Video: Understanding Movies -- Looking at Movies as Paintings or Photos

Hello, I'm Dr. Josh Matthews. We're going to talk about one of the most basic lessons in movie watching and movie criticism. You need to, as a movie viewer, be able to pick out what's called the dominant or the focal point in images given to you in movies. Nearly every shot in a movie has a focal point or dominant. The thing you look at very quickly initially when you look at an image.
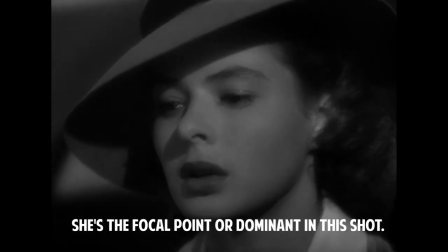[0:22] Someday you'll understand that. No, no.
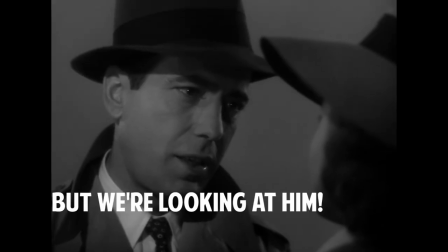[0:29] He's looking at you, kid.
Pretty much all shots have a center or focal point or place you're supposed to look at first when you look at the image.
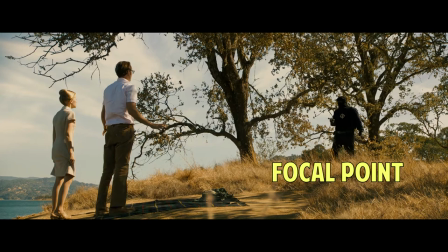[0:39]
The image has been arranged so that you should look at that focal point first.
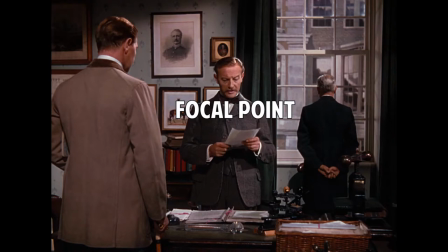[0:42]
Throughout this video, I'm going to be showing you various images and pointing out the focal points on screen with text.
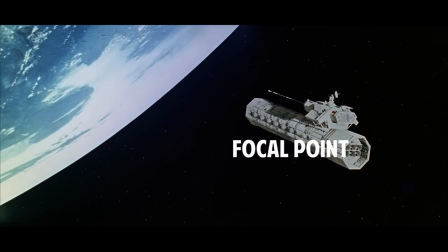[0:49]
Most of the time, these focal points are straightforward. They're easy to spot. There's no controversy about what the focal point in the image is. As well, focal points are obvious because in the image, something's in focus and the rest of the image is out of focus.
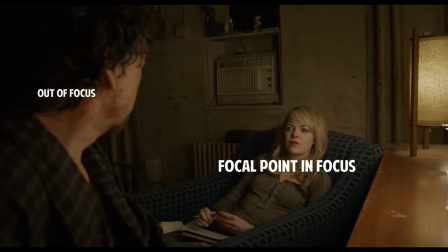[1:05]
Our eyes go to what's in focus, what's clear and easy to see, whereas everything else is blurry.
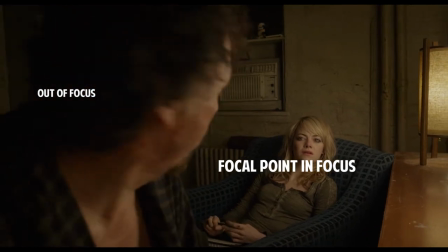[1:11]
That makes it obvious what the dominant is when it's in focus.
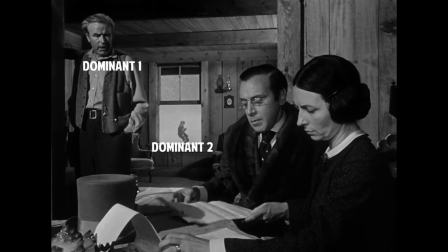[1:15]
But occasionally, a great movie maker will create images that have ambiguous focal points or multiple focal points
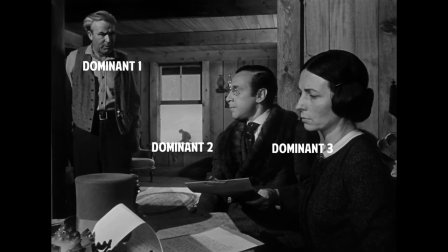[1:21]
or no focal points. and then they're probably trying to make a statement about that particular image or thing in the image in the movie. Let's state something obvious. Movies are moving pictures. They're basically a collection of thousands of images cut or spliced together. Each of those images we could take out of the movie and analyze as a photograph.
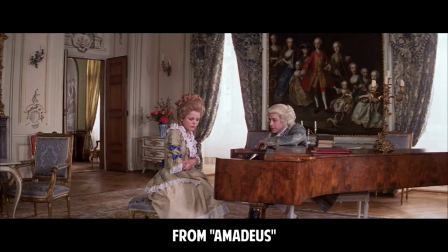[1:41]
We can even analyze them as paintings. A lot of great movie makers are essentially great painters and photographers.
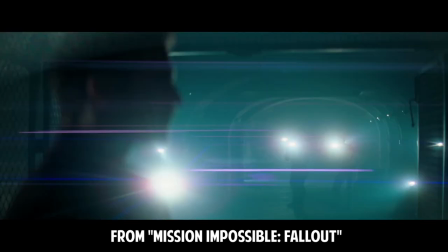[1:48]
They're great at crafting complex, beautiful, intriguing images that we could stare at for a long time and get a lot out of.
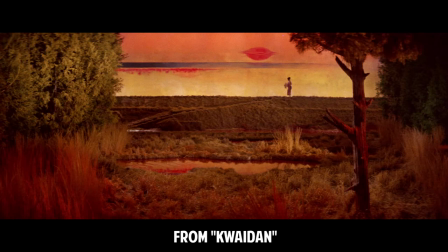[1:56]
Now, we don't experience movies in this way. That is, we don't pause movies and stare at individual images or shots.
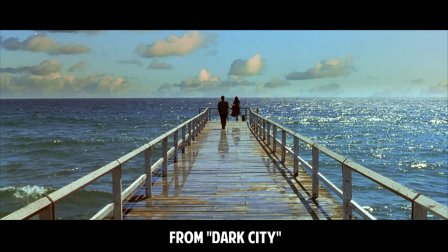[2:03]
Movies, of course, move by quickly in time.
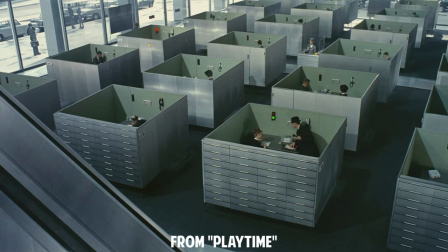[2:05]
Nevertheless, it's been true throughout movie history that people have collected images or shots from movies, analyzed shots, and that's what movie critics do.
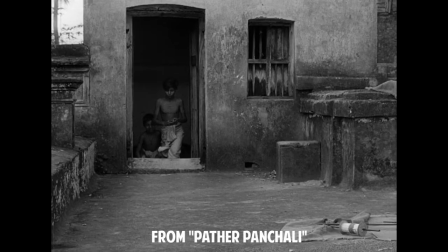[2:14]
That's what I do watching movies shot by shot sometimes. I analyze images,
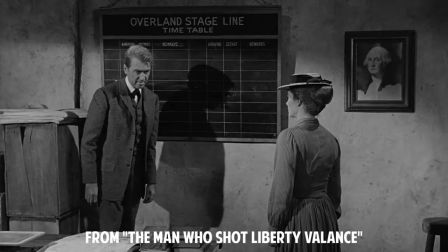[2:18]
and there's always literally thousands of things you could say about an image that is complex and interesting from an excellent movie. Now, if I'm going to analyze an image, what I really need to do first is think about what the focal point or the dominant in the image is.
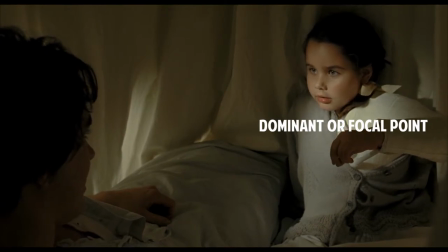[2:33]
What's the thing attracting my eye first? Usually it's a human face. I think that all of us humans are innately attracted to human faces.
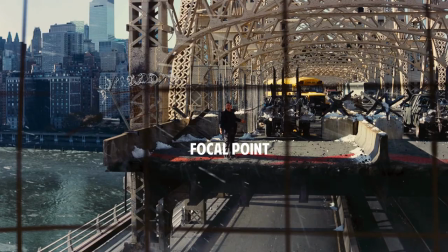[2:41]
We can find human faces very quickly in our environment. We're able to pick them out of even complex or ambiguous environments.
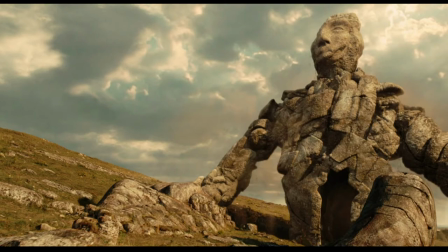[2:49]
We even find human faces in things that don't have human faces, such as clouds or rocks. And so oftentimes dominants feature human faces. Now I've argued this in other videos, that movies are the medium of individuals and beautiful individual faces,
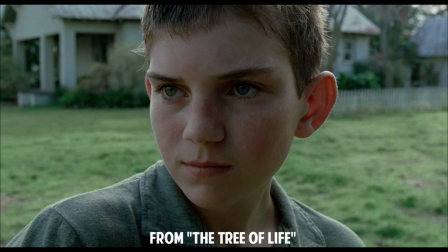[3:05]
or at least intriguing individual faces. So thus we see a lot of images where faces take up the whole frame, or faces are the thing we're supposed to stare at.
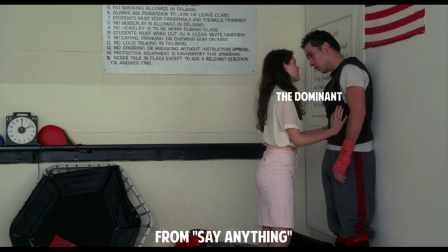[3:14]
There are some shots that have multiple people in them, though, and so sometimes the dominance are complex.
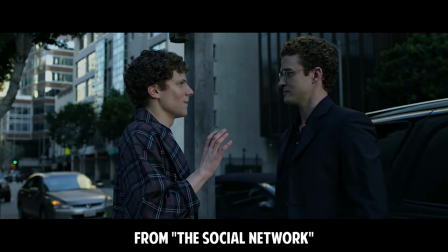[3:19]
It can be two or more people. There are shots called two shots, for example. That's when you see two characters, sometimes close together, at once, and the focal point is actually the two faces together.
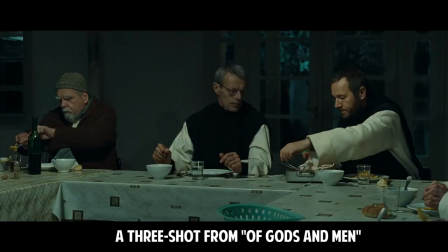[3:30]
There are even three shots, with three people involved in the frame or the image, and then you're supposed to focus on all three people.
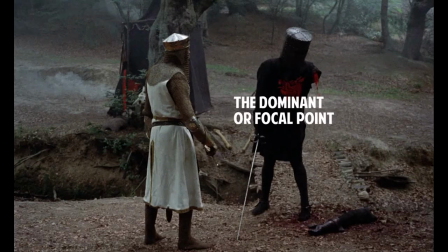[3:38]
Some shots, of course, have two or more people in them,
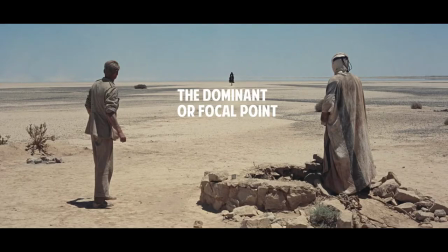[3:41]
but there's one person you're focusing on and another person giving you guidance as to who you're focusing on.
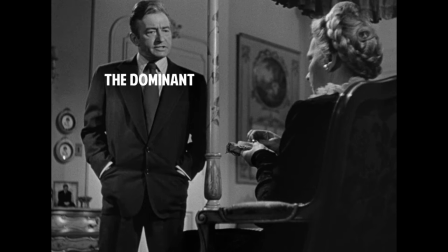[3:47]
In other words, the secondary person is looking at the dominant major character you're supposed to look at first.
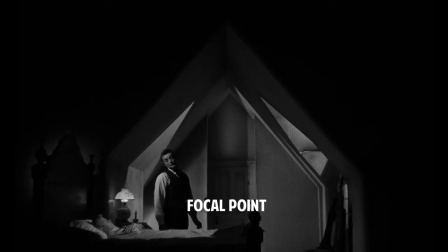[3:54]
In a lot of movie images, there are sight lines that give you hints or tell you outright that the dominant is right there and you ought to look at it first.
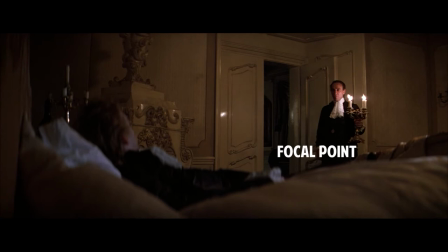[4:04]
Now, surrounding the dominant are contrasts.
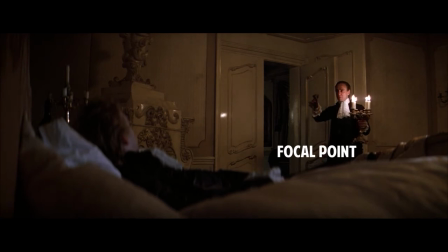[4:07]
A lot of times this has to do with light and with color.
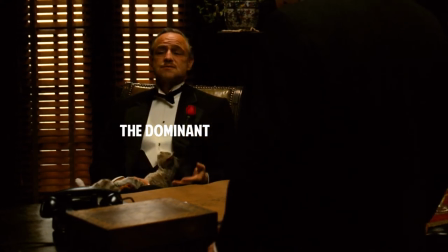[4:10]
If something is bright or well lit up on the screen and the rest of the image is dark, then clearly the dominant is the thing that's lit up.
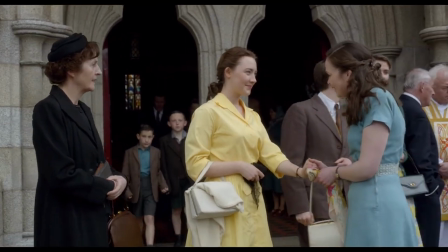[4:18]
Also we're attracted to bright colors, so the dominant can have a bright color while the surrounding areas on the screen are darker colors, which makes that brighter color pop out and make that dominant. It's important to find the dominance or focal points in images because then we know what the most important thing supposedly in the image is. Once we know the important thing in the image, supposedly, then we can start to analyze it and think about what kinds of meanings are created in particular scenes or in entire movies.
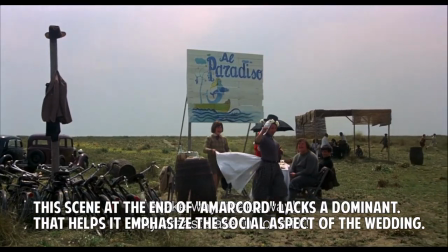[4:52]
Now, with this idea that almost all shots have focal points or dominance,
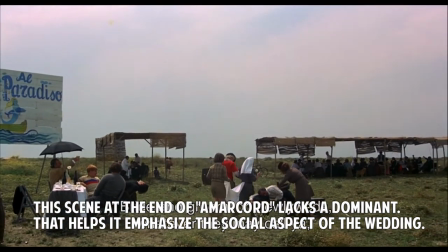[4:57]
movie makers can certainly play around with our sense of what's important in an image and make things very complex.
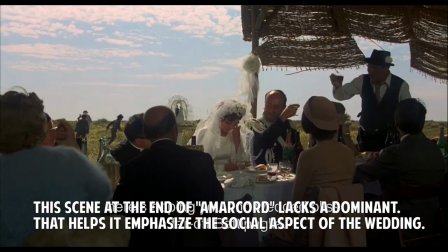[5:04]
Some dominance, for example, don't even exist.
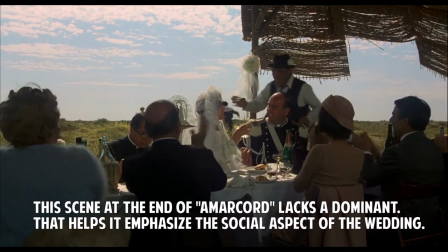[5:07]
Movie makers like to play around with the idea that maybe there's no dominant or that there are dominants all over the screen.
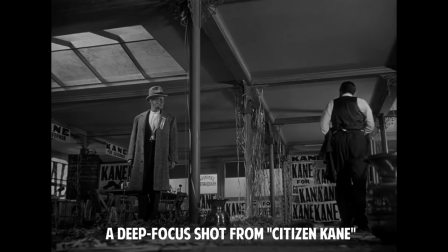[5:14]
For example, in deep focus shots, everything in the image is in focus.
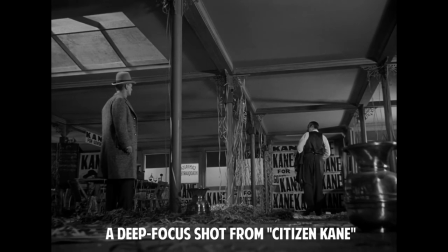[5:19]
Movie makers like Orson Welles like to use deep focus shots for lots of reasons.
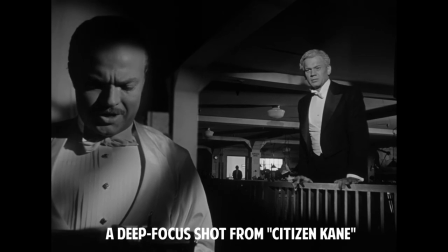[5:25]
One is they're really interesting to look at, but they contain a lot of information, sort of information overload. When everything's in focus, what's the most important thing in the image? The director and movie makers might be bringing up a question about what is important at all in this movie when they use a deep focus shot.
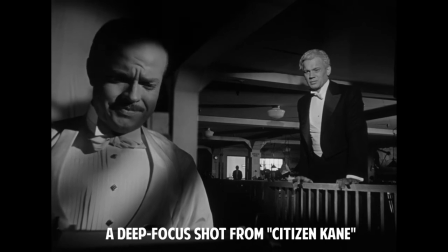[5:42]
They might be questioning the power of somebody or something in the screen.
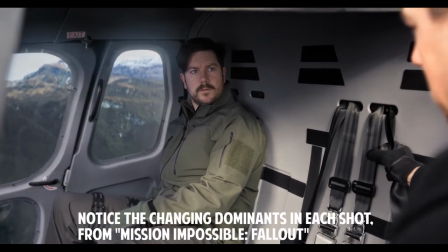[5:46]
It's important to pick out the dominant in an individual image, because once you start to look at editing,
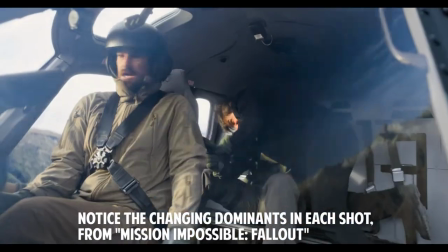[5:52]
you'll see how directors and editors create effects with different dominants in different shots.
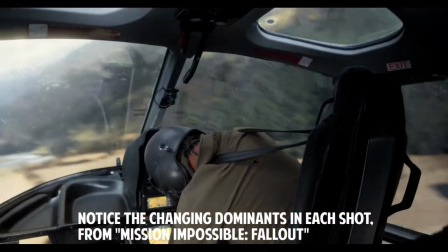[6:00]
Putting one shot with one dominant and then switching cutting to another shot with a
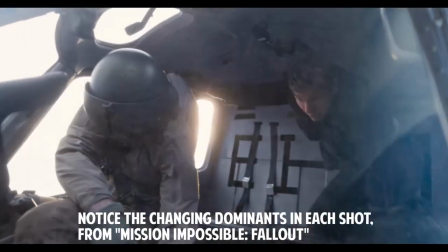[6:05]
different dominant at a different part of the screen can have a psychological effect on viewers.
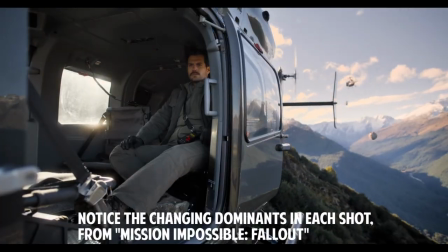[6:10]
What those psychological effects are depend on context and scene, but if you're going to analyze a movie shot for shot or even a scene shot for shot, to look at five or six shots in a row and look at the dominant in each one and how that changes or stays the same is important. As well, I've been talking about pausing movies, but in fact, dominants can change in single shots.
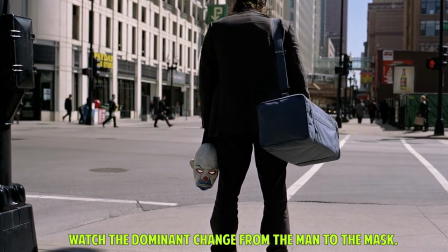[6:32]
For example, when characters or objects move around in an individual shot, the dominant, of course, changes as they move.
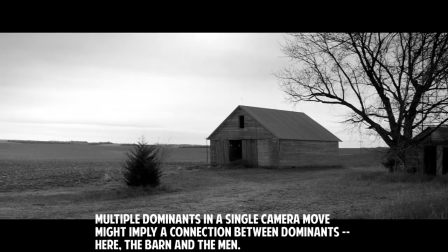[6:39]
And then when we talk about camera movements, well, then dominance changes as cameras move.
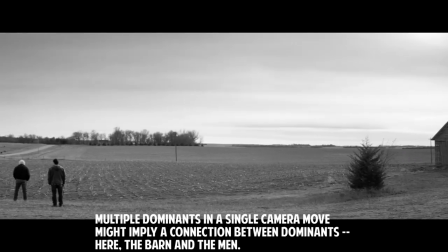[6:45]
So camera movement can go from one dominant and then focus us onto another dominant, and maybe in the very same image. No matter what, though, I think this is the first lesson for movie watchers in, say, a movie class, or film critics who are wanting to become better film critics. They need to pay attention to what movie makers are focusing on, and thus starting to ask questions about why that's the focus of each shot. So begin to look at movie images as you might look at paintings or photographs, as inherently complex images that have all kinds of things going on them. Focal points and contrasts and sight lines and colors and lighting. If every picture is worth a thousand words, then every movie image is probably worth 10,000 words. And even then, 10,000 words probably won't be enough to explain a movie image. So that's one of my first basic lessons on movie criticism. Please subscribe to my channel. Please like my video. Thank you for watching. Have a great day.